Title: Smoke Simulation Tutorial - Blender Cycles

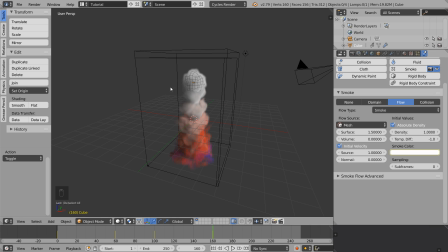256s
So feel free to create something unique here and we'll continue to the next part.
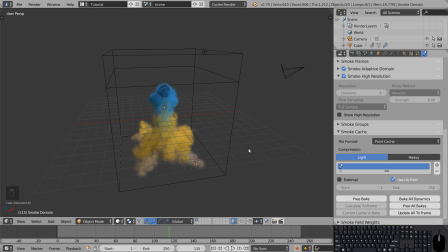264s
Okay, so I went ahead and added some extra color and rotation just to try and make the final result a little bit more interesting now that we're going to put some lighting to it. What we're looking at here in the viewport is being rendered using Blender's OpenGL render engine. This engine is meant to be fast and smooth to work with, but it doesn't really have the features we're looking for in our final render.
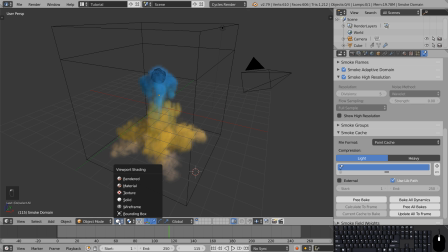282s
So click this sphere and set the viewport shading to rendered.
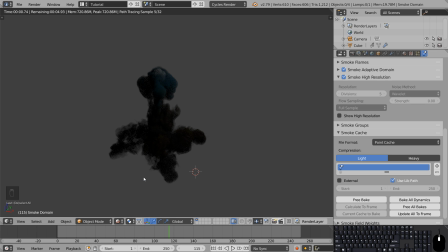Okay, so first of all, everything suddenly became a lot slower, so we want to reduce the amount of pixels being rendered. go back to solid view,
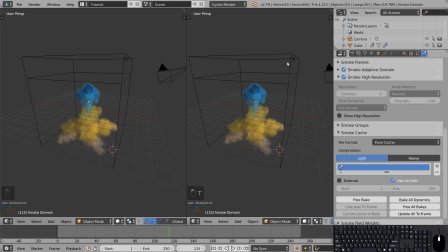299s
grab the top right corner and pull sideways. Then do the same thing again, but pull downwards and split it in half. Now, if you set the shading of the smallest window to render, it will be a lot more responsive.
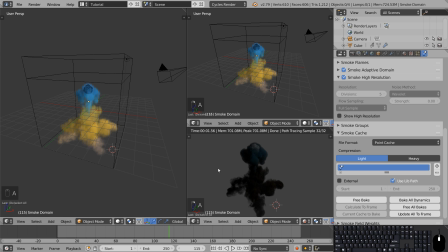318s
The smoke is missing some lighting and we want to use a bigger light source to get smoother lighting.
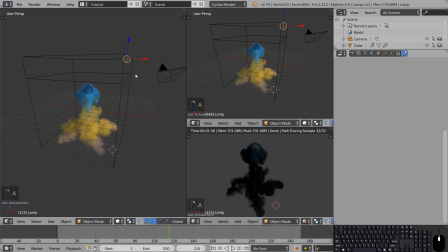323s
So right click to select the lamp and press M to choose which layer it should be moved to. We'll add a flat plane object and give it a light emitting material. So go to Add, Mesh, Plane. Now the plane ended up over there. That's because the 3D cursor determines where new objects are being created.
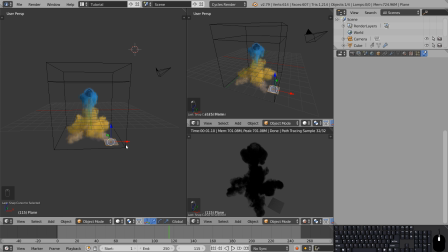342s
So to reset the position of our plane, the hotkey is Alt G. Now move the plane on the Z axis until it's above the smoke domain. And scale it up by pressing S.
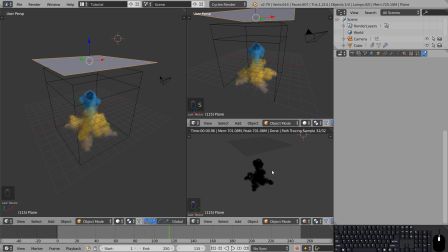356s
Currently, our new light source is a diffuse plane by default, so we'll head over to the Materials tab and give it a new material.
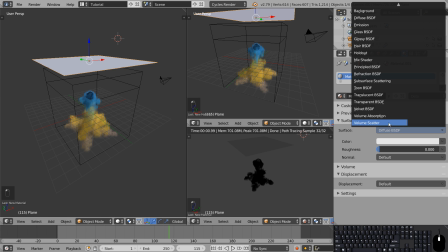364s
Under Surface, there's the entire list of materials we can choose from in Cycles. We're going to select Emission Material.
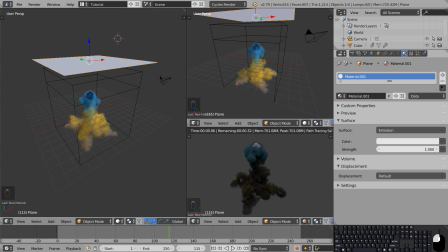372s
Now, increase the strength to make it brighter. This is looking actually pretty cool. To get even more contrast in the scene, we can get rid of the gray background by heading over to the World Settings and set the color to black.
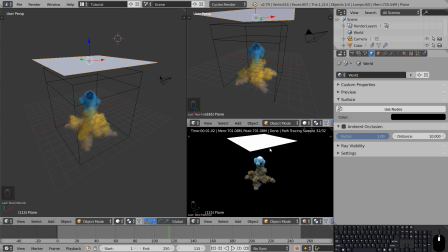393s
Now it looks a lot better, apart from that huge white plane in our frame. We want to hide it, but we still want it to bring light to the scene.
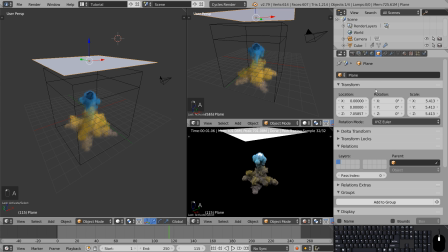401s
So select the plane, go to the Object tab, scroll all the way down to the bottom to Cycle Settings.
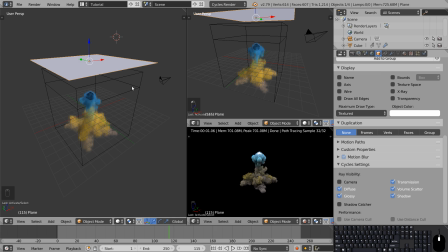408s
Here you can disable the ray visibility for the camera. Now we can still see our light here in the OpenGL render, but it'll be hidden from our Cycles render. Okay, so we got our light source in the scene, but let's try and add some more. To view our scene from the side, press 3 on the numpad.
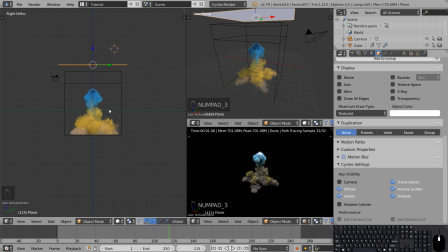424s
We can then duplicate our emission plane by selecting Object, Duplicate Objects. Now a duplicated version of the plane follows your cursor until you left click. Press R to rotate, and you can hold down Ctrl to snap it.
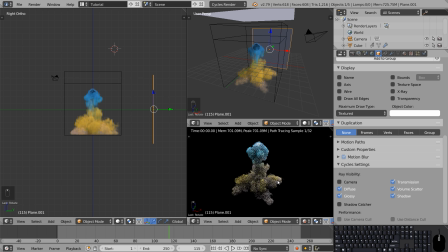443s
Now we have a large light source from above and another behind, but we need to adjust the camera. So if you stay in side view, numpad 3, you can zoom out until you see the camera.
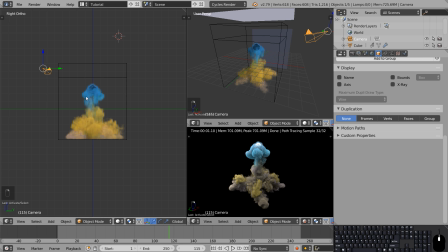454s
Right click to select it and reset its location and rotation by pressing Alt G and Alt R. As you can see, the camera is now in the middle of the scene, pointing towards the ground. So in side view, rotate it 90 degrees and move it to the left.
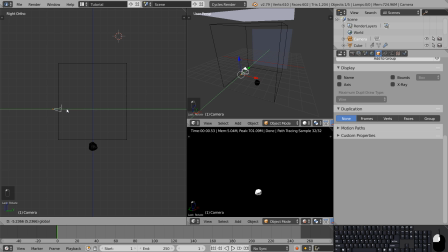Hover your cursor over the render view and press numpad 0 to see what the camera is seeing.
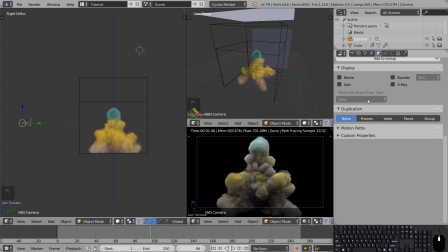487s
Hopefully it should be pointed towards the simulation, and you can go into the camera settings and adjust its focal length to match the shot.
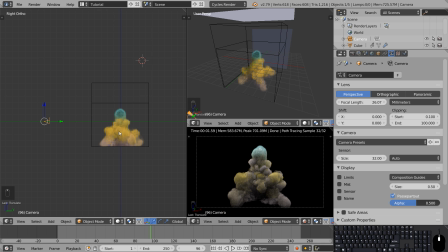498s
Feel free to play around with the position of the camera and the lighting.